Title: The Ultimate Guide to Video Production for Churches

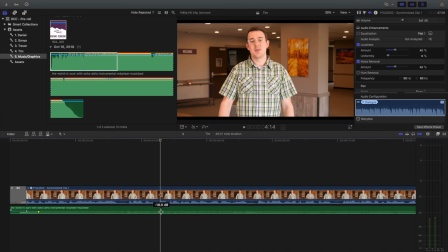Good morning, Deer Creek Church. Thanks for joining.
That's pretty good. I honestly want to pull this down even more to minus 21. So let's do that.
Creek Church, thanks for joining us online. If this is your first experience with us, that will work.
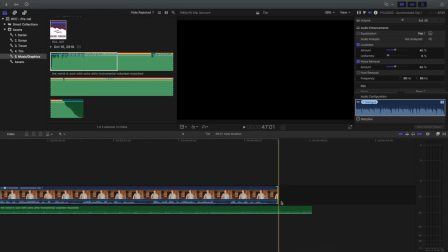Now I want to go to the end to get this to fade out properly. What I want to have happen is right as he's about finished talking,
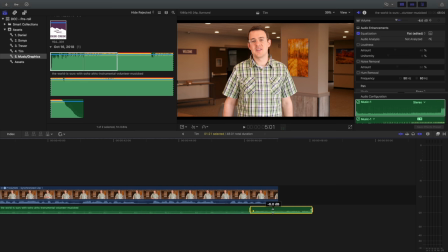I'm going to do the exact same thing and bump this back up to minus 7, 6, whatever, 8 or so.
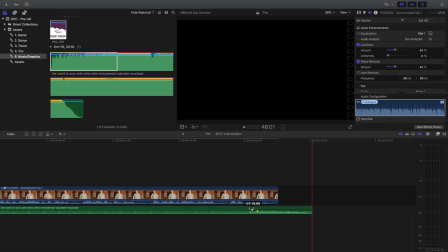And then I also want to grab this at the end and bring this crossfade over and apply that.
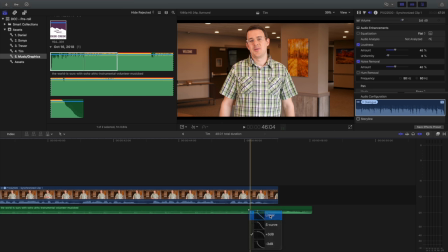And I will right-click on that and switch what kind of crossfade it is. and let's try linear so it's not so sudden because it is kind of short, and let's see how this sounds.
Chip, welcome to Deer Creek Church.
Okay, so that is a little bit rapid of an increase.
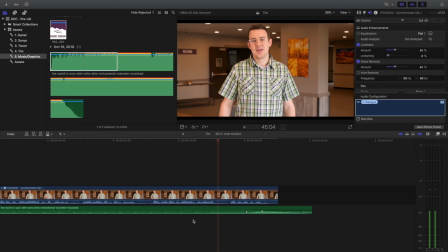Let's try this.
Chip, welcome to Deer Creek Church.
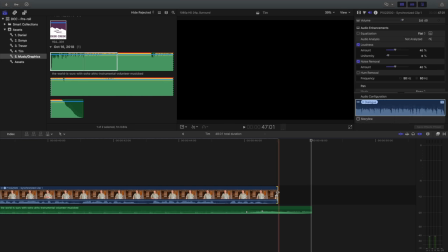Okay, and you can hear the humming there, but we are going to throw a crossfade there to black,
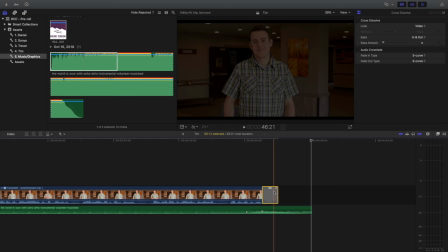but I think I need a little bit more room there so it doesn't cut him off while he's still talking.
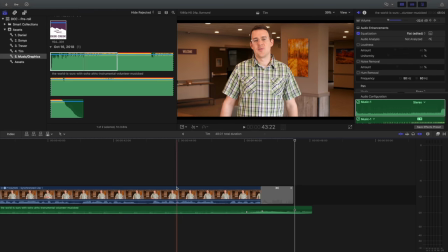There we go. All right, let's try this.
For joining us for worship, welcome to Deer Creek Church.
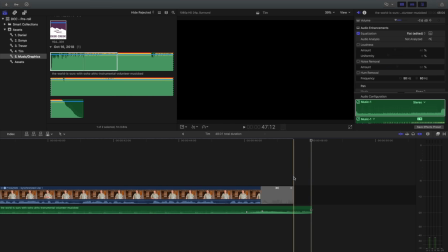Now, I'm not going to throw an end graphic on here because this is a service pre-roll. If this was rolling in a Sunday service, normally I'd put a little like Deer Creek Church graphic right here and stretch this ending out a little bit just as a transitional spot so that if they're doing a live announcement as this video is wrapping up, there's a little bit of space.
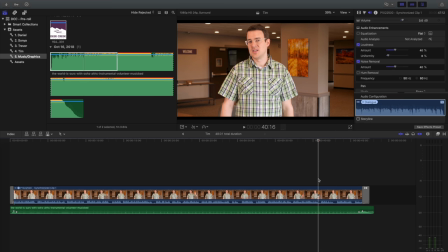It doesn't end so abruptly, but it doesn't seem to make sense to me on a pre-roll to do that because it's going to go straight into a sermon, into another announcement. I don't need to throw their church graphic on there. Everybody knows who they're watching right now. So I'm going to consider that pretty much done.
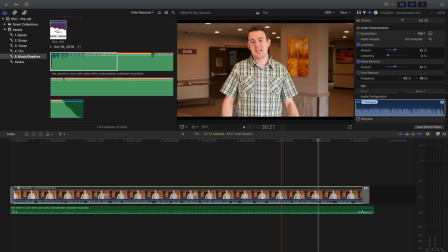This is cut pretty well. As far as it being one take, Tim's really good at doing things in one take, so I don't need to really cut any sections out. And it's so short, 45 seconds, I'm not going to just create artificial cuts to punch in and punch out because I just really don't feel like that's necessary.
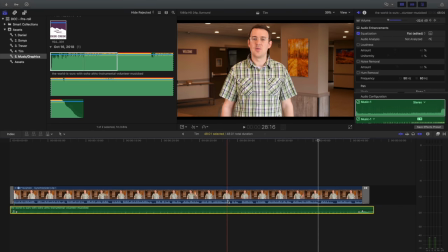So what I need to do now, because I've got the voiceover sounding good, music sounding good, I'm going to color correct this shot. So I'm going to go into my color editor here. I'm going to get rid of this pings.
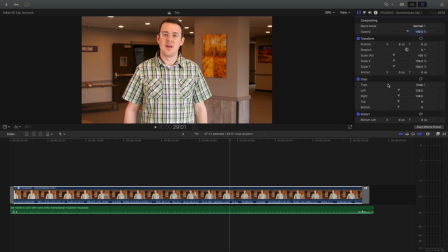I don't really need it anymore. Actually, I also need to make sure that I crop this. I shot this in extra wide, and so I need to get rid of those bars on the top and bottom. And so now I've got it fitting the frame properly.
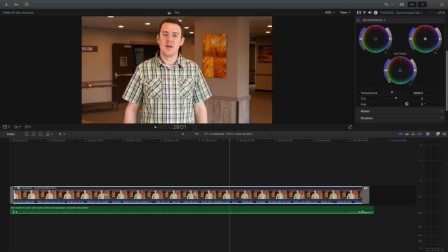I'm going to go in here and I'm going to make some adjustments to the white balance because I feel like this was shot a little bit yellow, which sometimes happens. It looks different in frame. And because that adds a lot of magenta by sliding that to the left, I'm going to compensate by using my tint slider to add some green, which is opposite of magenta.
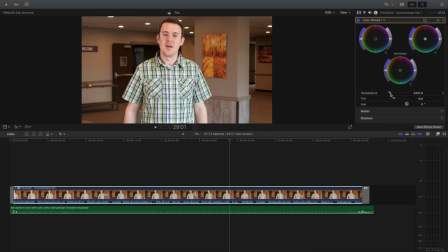So basically taking that magenta out and I can kind to play with these back and forth to get this to be a little bit more balanced tone. So I think that's a lot better. If I want to check my work, I can turn this off, go to the balance color tool, see what the computer thinks of that.
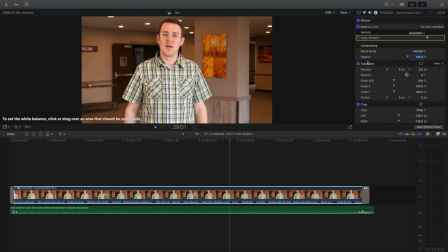And that's what it's automatically going to guess. And if I say white balance, I'm going to click something that's white. And I think I missed right there. So it's kind of a stretch. There's not really anything that should be pure white in this shot necessarily.
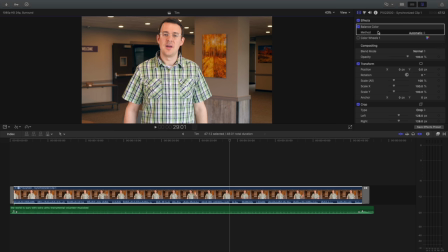So I'm not really a fan of that. So let's go back to automatic. And then if I turn that off and go back to color wheels, pretty close. So I'm going to stick to the color wheels. I'm going to keep working on that. So I feel like there's still a little bit of odd color tone in this.
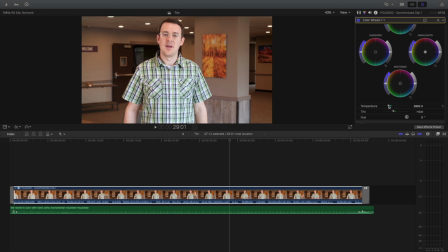So I'm going to go a little bit farther left in the temperature slider and chase it a little bit more. Maybe bring that back. So I'm going to tweak this and I'm going to dial these colors in a little bit.
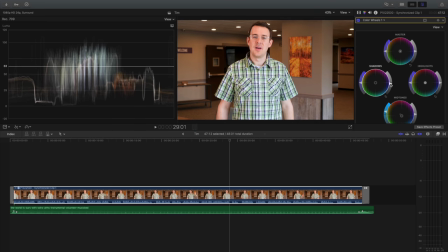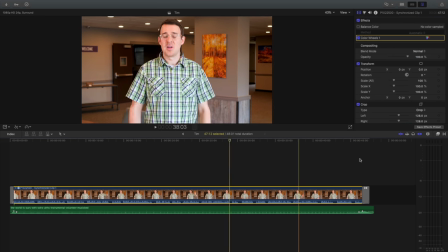All right.